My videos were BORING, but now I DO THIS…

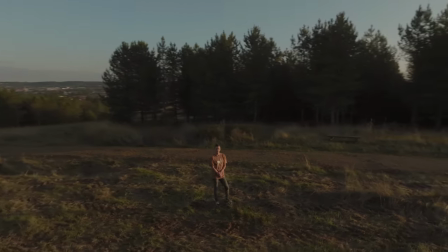(4:08)
Gimbals or steadicams are great for this but drones can be used too. An orbit shot shows the character in the environment but the distance can change the effect dramatically.
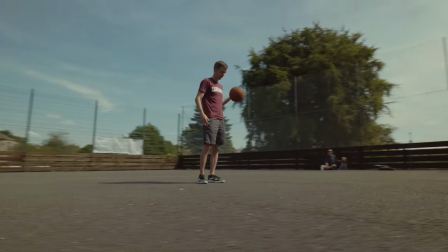(4:16)
So a wide shot shows more of the surroundings while being close to the subject focuses on the character and the emotions.
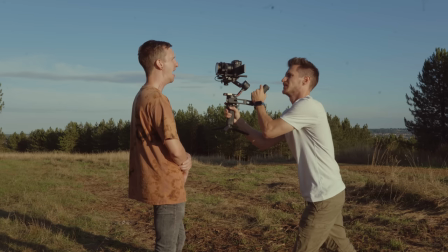(4:24)
A dolly zoom is where the camera moves backwards or forwards while zooming in or out in the opposite direction at the same time. This changes the relationship between the subject and the background and distorts the image which looks unusual and creates intrigue and suspense like there's something wrong.
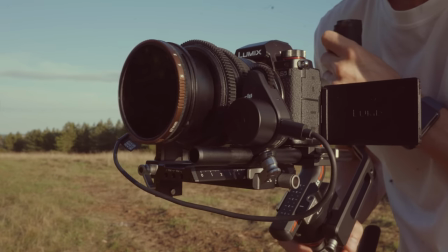(4:40)
Now I don't have a digital zoom button on my lens so I got this shot by hooking up my focus motor to my zoom ring using these little geared teeth which I'll leave a link in the description for. And then I just use the focus wheel on the gimbal. Now you could do this by hand with the lens barrel but it's difficult to keep the camera level and smooth whilst moving. Rack focusing is where you change the focus of the lens from one subject to another. This works best with a shallow depth of field and more distance between the two points of focus so that there's more of a distinct difference between what's in focus and what's out of focus. Right, I know what you're thinking, this isn't a camera move, but is it? If you think about it,
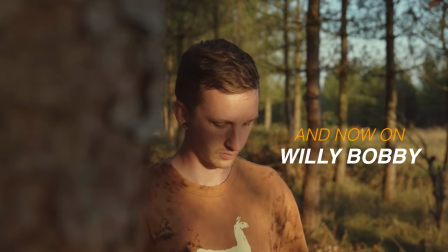(5:16)
what a camera move does is moves from one point of interest to the other and when you change focus you're shifting the viewer's attention from one thing to another. So let me know what you think in the comments below. Is this a move or not? Okay, so I know I said seven camera moves, but I just want to give you a couple of bonus things to think about. For even more interest and variety, you could add pan and tilt movements to any of the moves that we've looked at so far.
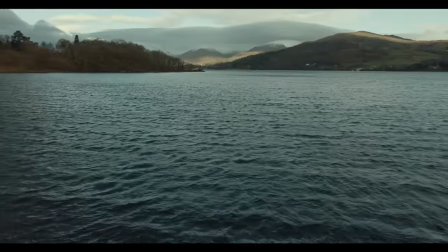(5:41)
Now, I love a pushing shot coupled with a tilt upwards to reveal things like mountains when you're using a drone. Now, you want to be creative with this, but remember, it's about what you need to show the viewer, not how fancy the movement is. story first. To get the smoothest movements when panning and tilting I recommend a tripod with a fluid head.
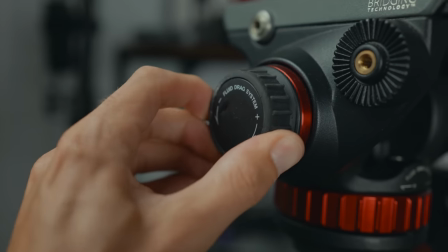(5:59)
I use this one from Manfrotto because it's got what's called a fluid drag system on the pan and the tilt axis but you can also change the speed so if I want to go a little bit quicker but it's still nice and smooth and that's the same on both. Such a good tripod.
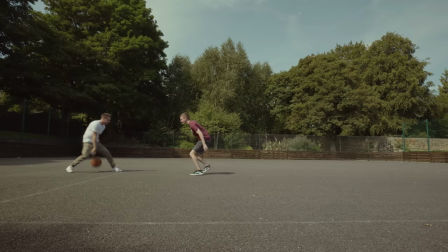(6:17)
Then there's the static shot which isn't a camera move at all but this allows the acting or the movements of the characters to take the lead.
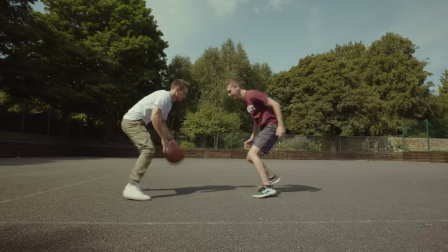(6:24)
And this means the viewer can make up their own mind about how they feel about what's happening on screen. Practicing what you've learned in this video will certainly improve your visual storytelling skills but if you pair it with the techniques within this video then I guarantee that your videos will look even more impressive.